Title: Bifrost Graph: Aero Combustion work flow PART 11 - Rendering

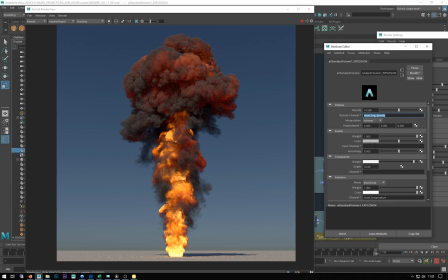499s
This scatter setting is about how much sort of light get scattered through, and this is where you can sort of change the color of your smoke if you wanted to. I can make it more brown, as you can see there.
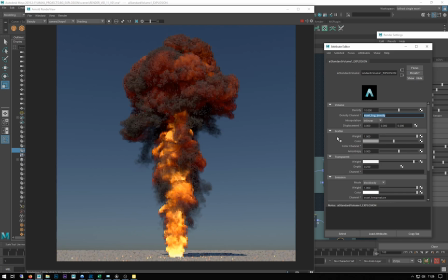520s
I'll probably just leave it as it is. We can make it darker, obviously. and then we've got a transparency setting,
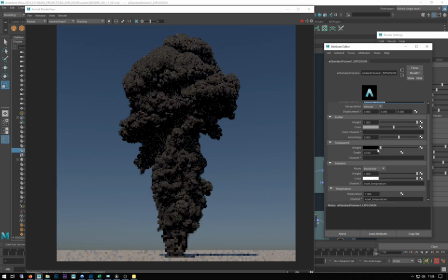531s
which lets you sort of make it a lot darker. I mean, it's gone just completely sort of all just fog density now. Or bring it back up again.
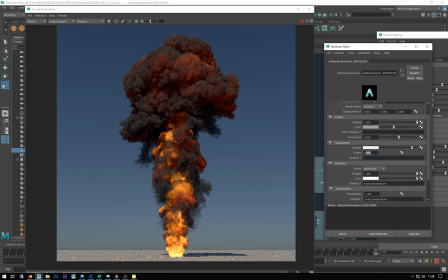544s
And also we can control the sort of general depth of the, so if I go 0.5, makes it a lot more transparent.
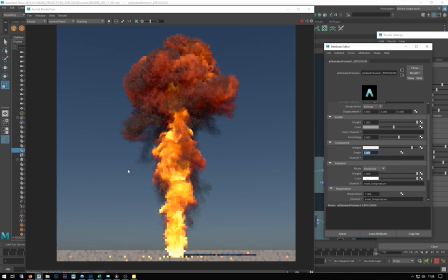552s
If I went to 1, you're just basically seeing the emission now. We're getting rid of all the sort of density. I'm gonna put that to 0.2, I think. Again, something like that.
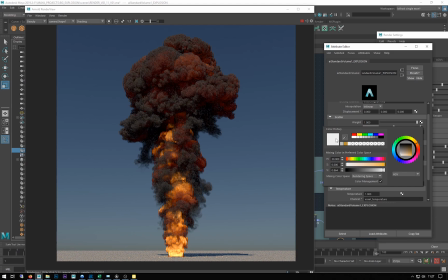566s
And let me just put that back to, is it white?
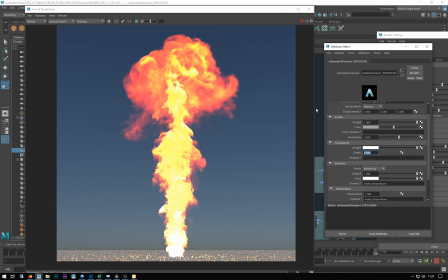572s
No, it wasn't white, was it? It was, I might just control Z that, go back to where it was before.
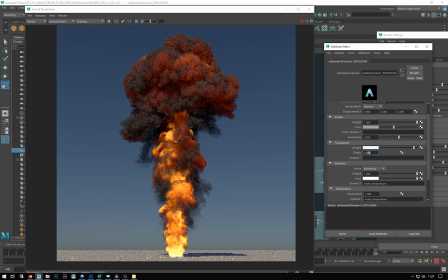582s
It was there, wasn't it? So I'm going to put that back to 2. So we're getting a bit more. And then let's go down to our, our black body emission is basically how bright our sort of fire aspect of it is.
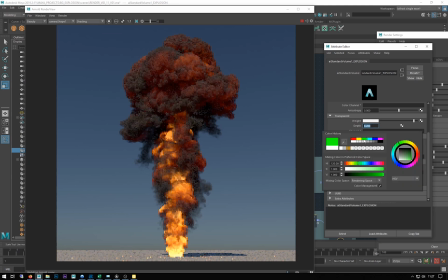599s
And you can also, I think, color it. So we can make it green if we wanted to, or blue.
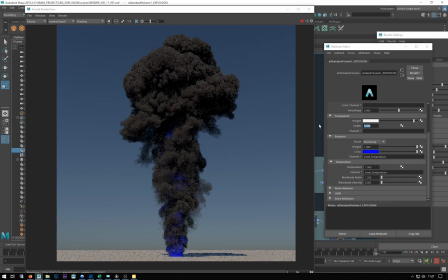607s
But I don't think I want blue flames. Those controls like that. And then our temperatures is where we can control how intense our flames look. So this Kelvin temperature here, crank that up to say 2.
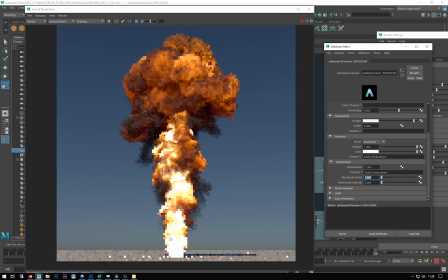626s
It's going to get really white hot. And I think I'm probably going to take it down a bit more.
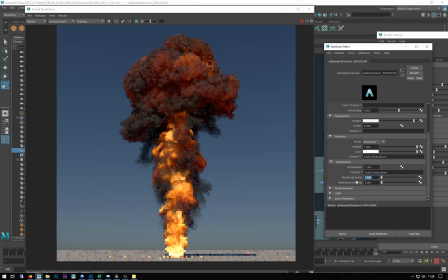637s
So 3, might go 1.4. A bit more, and then this sort of black body intensity, this sort of adds, it's a bit like sort of adding more levels.
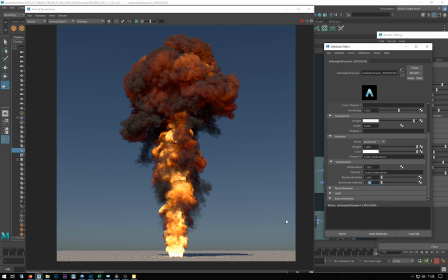651s
I mean, like a color correction level, it sort of makes the whites more intense. So if I put that up, say something like 1, you can see we're getting quite a very intense flame here.
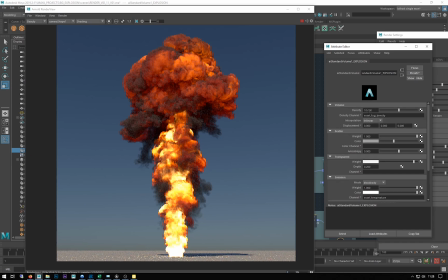665s
The other thing I want to do, which I've kept to the last, is this fog density. You can get some quite good.
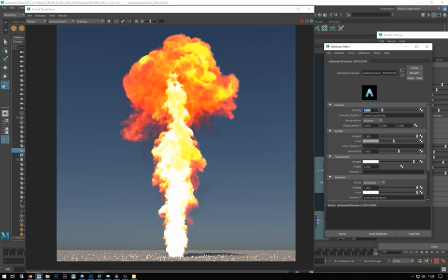672s
If I put this down to 1, you'll see it just gets rid of the smoke again. I've got it at 10. But you could, I mean, if you went to 100,
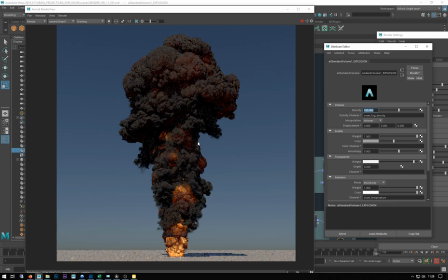682s
I mean, you'll get something like that, which is really sort of black smoke. And it really starts to pull out the details in these little, you know, volumes coming around here. But this may be a bit intense. So I'm going to go see what 60 looks like.
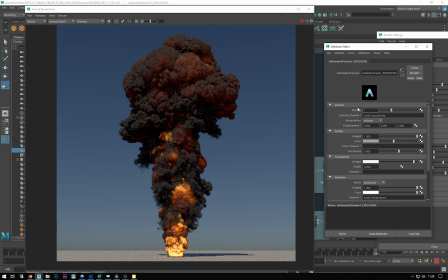700s
Maybe 40, you maybe 70, yeah, still, and then about 40.
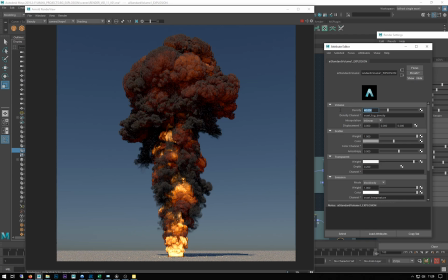713s
That's quite good, but I think this is still a little bit too bright, should be a bit more smoky. So I'm going to go to 50, I think. And I think that's going to be about it for my shading.
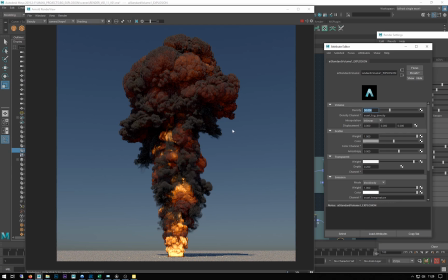731s
I'm quite happy with that. What does changing the scatter do? So you can see it sort of makes it more intense, but because the light's not bouncing through it, it's starting to lose the volumes.